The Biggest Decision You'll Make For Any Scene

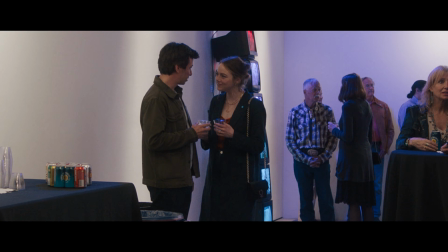20:40 The two main characters in the show are desperate to present a certain image of themselves to the outside world,
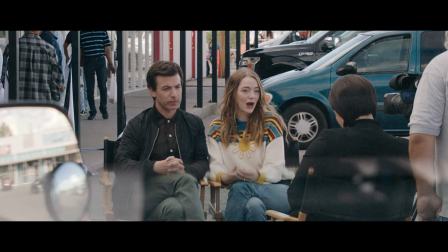20:46 and they do this by performing anytime they're in front of a camera or someone they want to make an impression on.
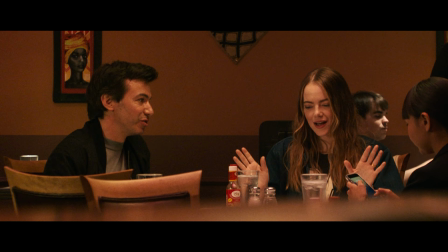20:52 The show highlights the absurdity of this couple's attempt to perform their lives to others by showing
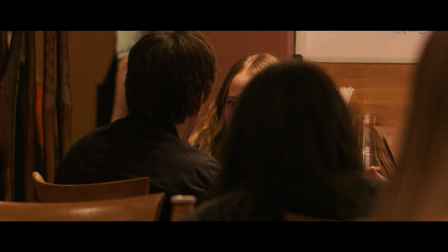20:58 us moments where they're performing and moments where they're being themselves in long, unbroken scenes.
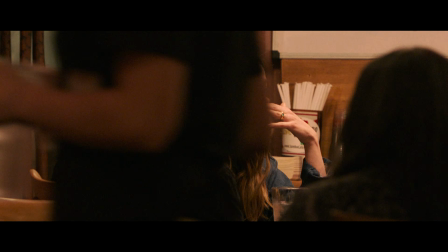21:03 The removed voyeuristic perspective of the camera is a very important part of this because it makes us
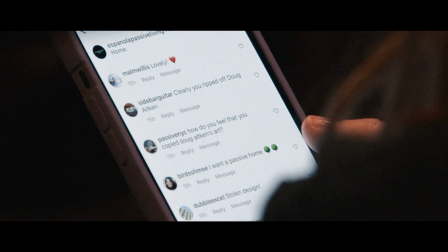21:08 feel like we're seeing them even when they don't think they're being seen by anyone. The show is poking at an uncomfortable reality that many of us know in the back of our minds,
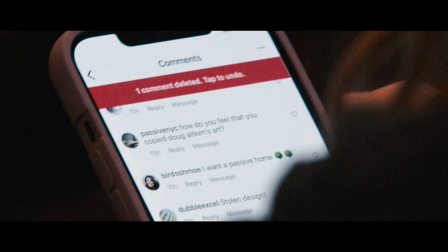21:19 that whenever we watch something on reality TV or on social media, whether it's an Instagram reel or a YouTube video like this, the perspective of the creator shapes what you're watching. While there's a beauty that I've talked about in how cinema can form and wield perspectives, there are many people who are invested in passing off their subjective perspective as objective reality,
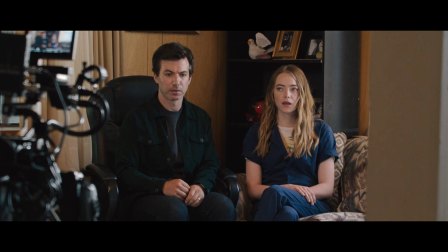21:43 and filmmaking gives people the tools to do this shockingly well. That distinction I made at the beginning where I said that an objective perspective does not necessarily mean more factual.
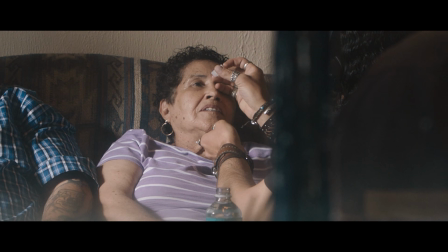21:53 This is something that trips us up a lot. This is the whole basis of reality TV.
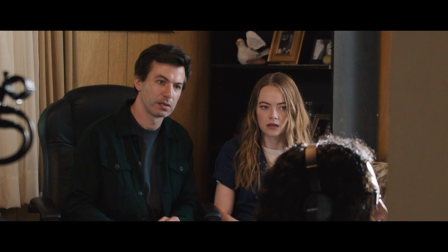21:59 Reality TV often distorts and fictionalizes reality just as much as fictional film can. But the whole genre is based on a style of filmmaking that makes it look and feel like you're watching a more objective perspective, like you're watching reality. This same dynamic is true of social media. It's good media literacy to realize that every piece of media that you look at has some kind of perspective. Even when something has the impression of objectivity and doesn't feel like it has a subjective perspective, it ultimately does to a certain extent. The perspective shaping tools that cinema has available come into play even the moment you turn on your phone camera, and we're all using them without even being aware of it. The tightly controlled perspective I'm showing you of my office right now makes me look like less of a disorganized and messy person than I actually am. This kind of shaping of reality happens every time we turn on a camera and choose to point it at one thing instead of something else. Perspective is ultimately an aspect of media that we can't avoid, so we should be aware of it, acknowledge it, and be mindful of how we use it. Jet lag is my favorite thing to watch right now on Nebula, a sort of reality travel game show. And one of the things that I like about it is, unlike the reality TV shows you watch on television,
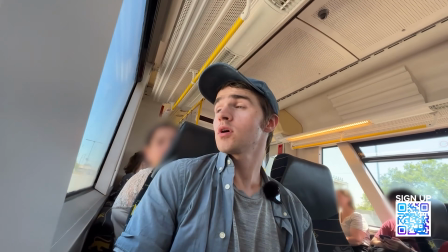23:26 in this, the participants themselves film the show.
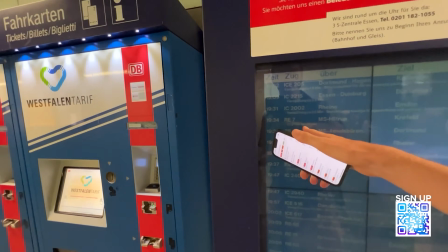23:30 There's something so fun and immediate about the tightly subjective perspective of how it's shot that makes it feel like you're really hanging out with Sam, Ben, and Adam and their guests as they chase each other all around the world. There's a quality to it that I don't think it would have if it was shot from a different perspective. It's a lot of fun, and I watch each episode when it comes out a week early on Nebula.
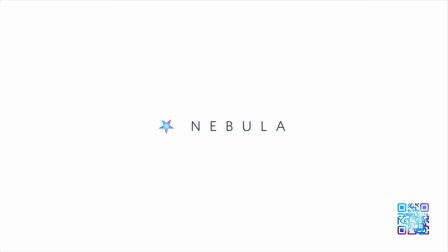23:51 You can also find my usual videos early and ad-free on Nebula,
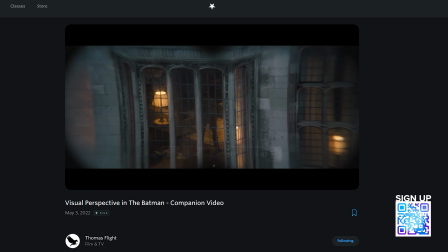23:55 alongside this bonus video I made about visual perspective in the Batman that you can find only on Nebula.
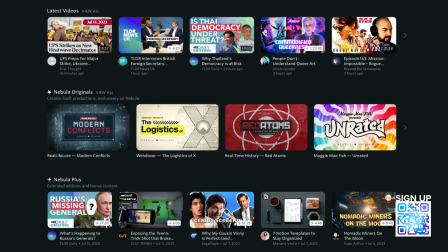24:01 Nebula is a streaming platform that a bunch of other creators and I created together so that we could create kinds of content that we wouldn't normally be able to make on YouTube. Having different platforms that we can put our content on that have different economic incentives allows us to make exciting and interesting stuff on top of our existing YouTube content that we wouldn't be able to if it weren't for Nebula. If you want to see this new exciting content that we've made and that we're working on,
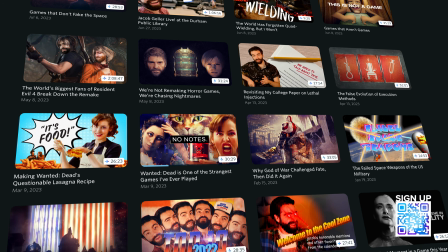24:28 and you want to support myself and other creators, signing up for Nebula is a great way to do that. And if you use my link in the description below, you'll get 40% off the annual plan. It's a really affordable way to support my work while getting access to a whole host of Nebula originals.